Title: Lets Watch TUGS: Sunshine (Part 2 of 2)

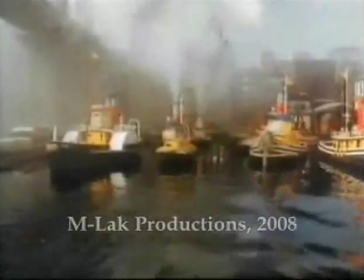By the way, that shot looks fantastic. These models are just amazing.
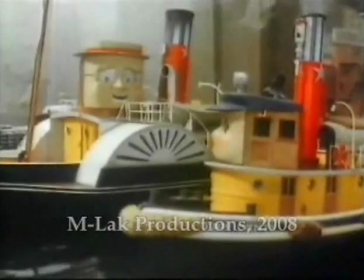They're so much better than the Thomas models. They don't look like toys, they look like actual machines.
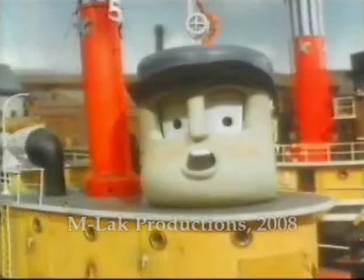And given that the hell that they must have gone through during filming, I mean, being set on fire, being blown up, sent down waterfalls,
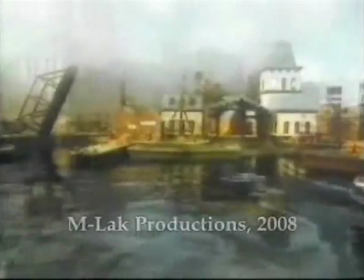it's amazing. They must have been really cared for. And here comes the Duchess.
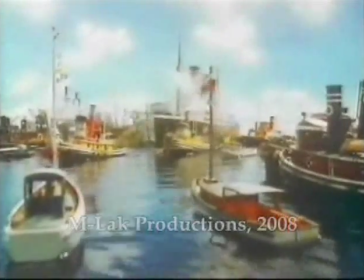Very reminiscent of an Edwardian liner, but at the same time quite modern because she only has 3 stacks,
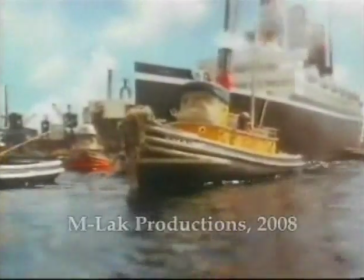which was something that became popular around just after the Titanic.
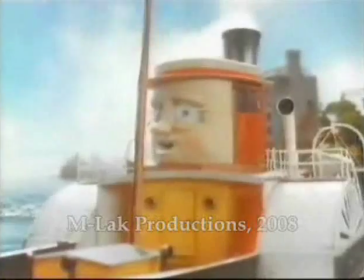Not many people actually know that the Titanic had 4 funnels because, for a simple reason.
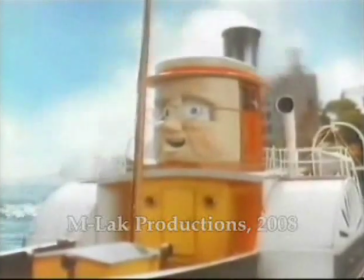She didn't need 4 funnels. In fact, only 3 of them worked.
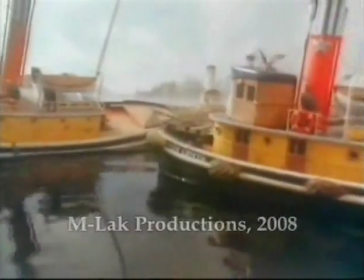The 4th one was a dummy funnel because people at the time equated the number of funnels with speed.
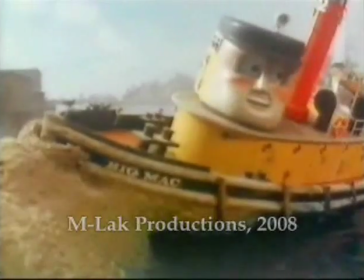But after the Titanic went down, the age of the 4 stackers was over, and it quickly regressed to 3,
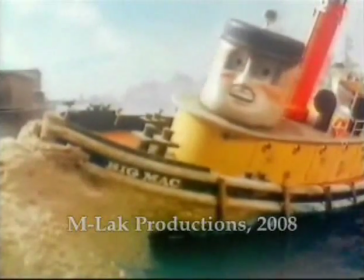and then to 2, and nowadays the biggest ocean liners in the world, cruise liners mostly,
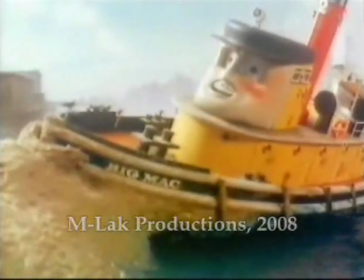unless you count the QE2 and the QM2, single funnel ships.
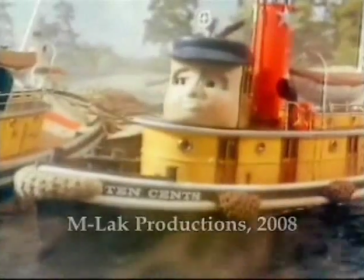But enough about real ships, let's have a look at this. This is 10 Cents and Sunshine's big break.
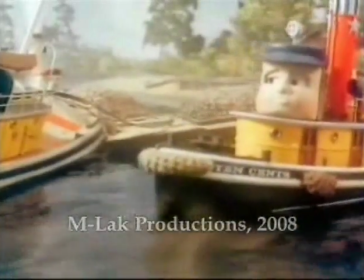As Captain Star explains in the alternate narration, switchers never get a chance to work on liners, so it's like a special moment for them.
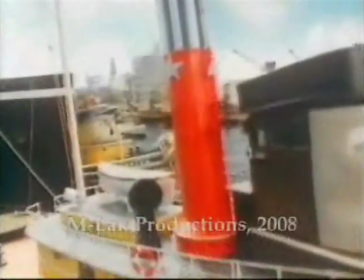Again, another lovely shot. I think it'd be better if the camera started from further back so you could see the mass of the Duchess in comparison with the Tugs.
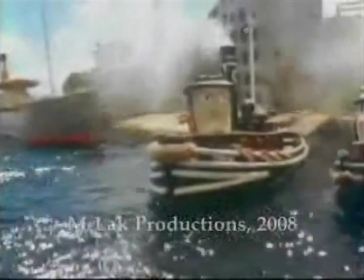There's actually something interesting to note now. Watch on Sunshine's funnel in some of these shots, and you can see that it's been inexpertly greyed out.
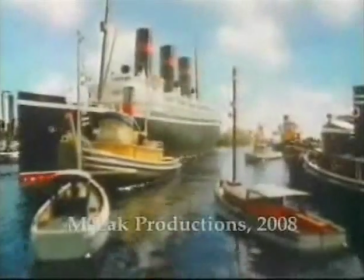So there must have been something on the funnel that they were trying to hide. Maybe a model maker had put the star on him already?
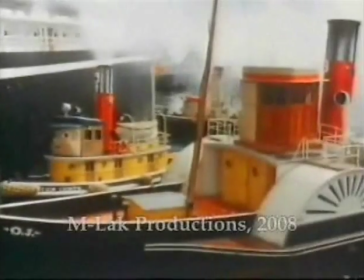But if you watch now... There, see, you can see how part of his funnel's been greyed out.
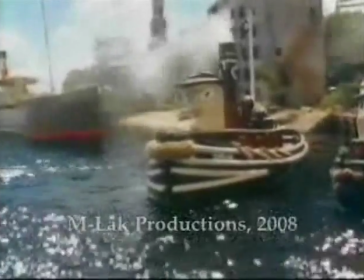It's quite strange. I actually think there's a bit of...
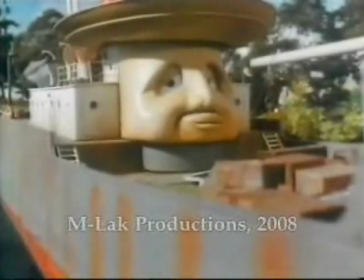You have to sort of suspend disbelief here that Sunshine didn't realise that someone had actually hit him. Because he surely would have felt that.
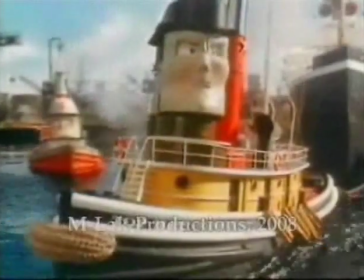Unless the whole experience was just so traumatic for him. She doesn't look very out of control, I have to say.
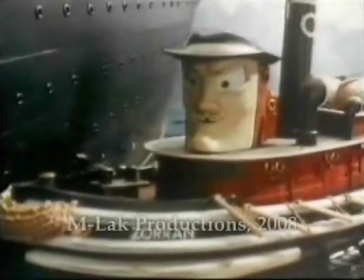Princess Alice in High Winds. Now that's a ship that's out of control. Oh, that's evil.
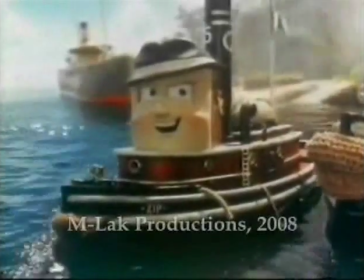No, devious.
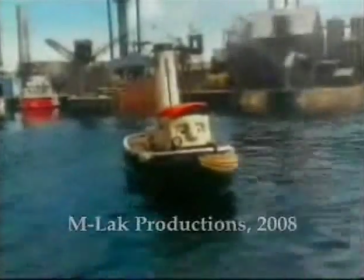Yes, we don't look suspicious in any way. We're completely innocent.
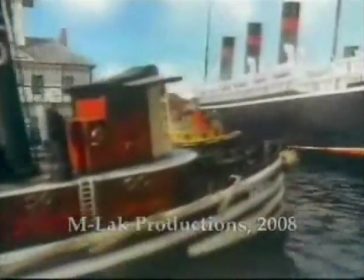We'd only look more innocent if we were whistling. Oh, come on. How could they not have known that he was up to something?
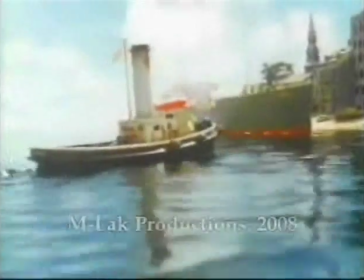When did Izzy get into port? I mean, he's right in the harbour, and yet we keep saying that he needs a tow.
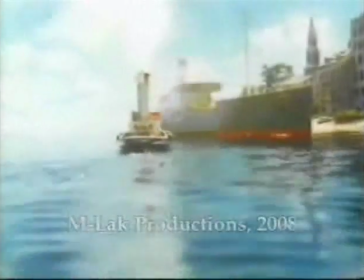We last saw him out in the estuary, and somehow he ends up in the harbour. And yet he still needs a tow.
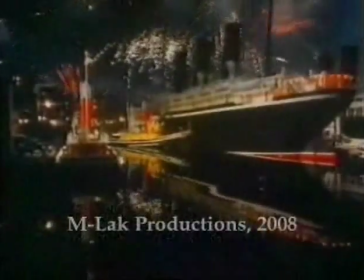It's these fireworks are quite impressive. I don't know how they did it, but the really impressive thing is how they're reflected in the water so well.
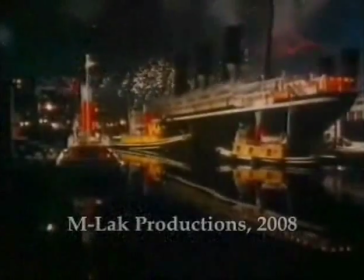I love the lighthouse in the background too. It really adds a sense of scale and distance. There you go.
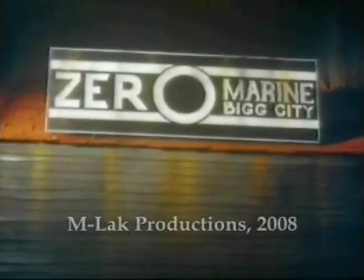That looks like it's miles away. Big Zero port, Big City port felt huge.
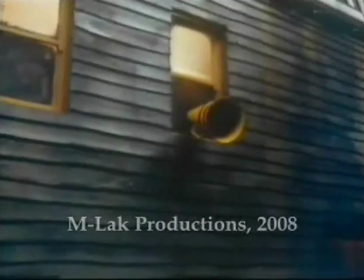This scene is actually quite brilliant too, with all the smoke effects. Nice and sinister.
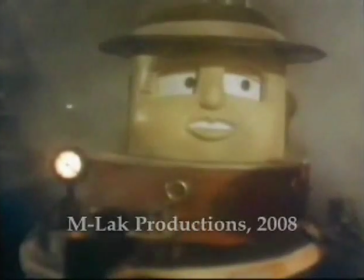Yeah. The lighting in Tugs was always exceptional.
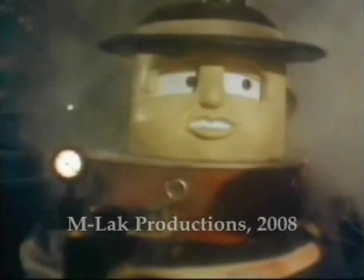I'll talk about that more in Pirate if I get the chance.
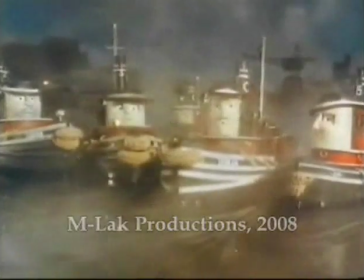So Duchess Lines tomorrow, which is presumably the company that operates the Duchess and the Princess Alice.
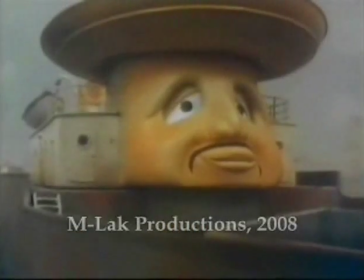The Duchess Lines. Actually, no, that's not right, because... Do they have the same markings on the funnels?
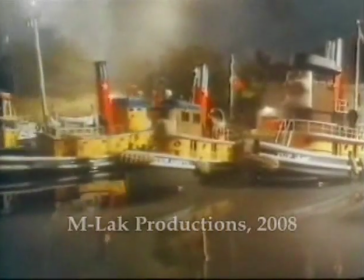I'll have to check that out. I like the little touch.
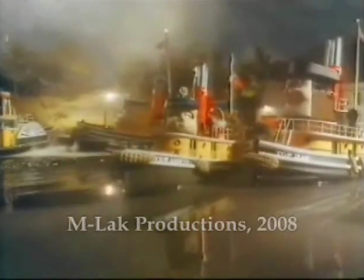Is that dry ice on the water? Or is the water being coloured?
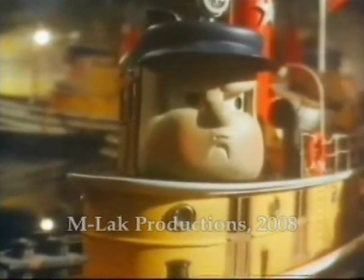David Mitten, in a few episodes' time, will show us just how much he loves dry ice.
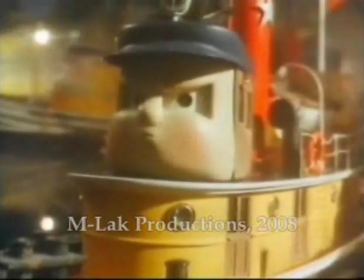May the great man rest in peace.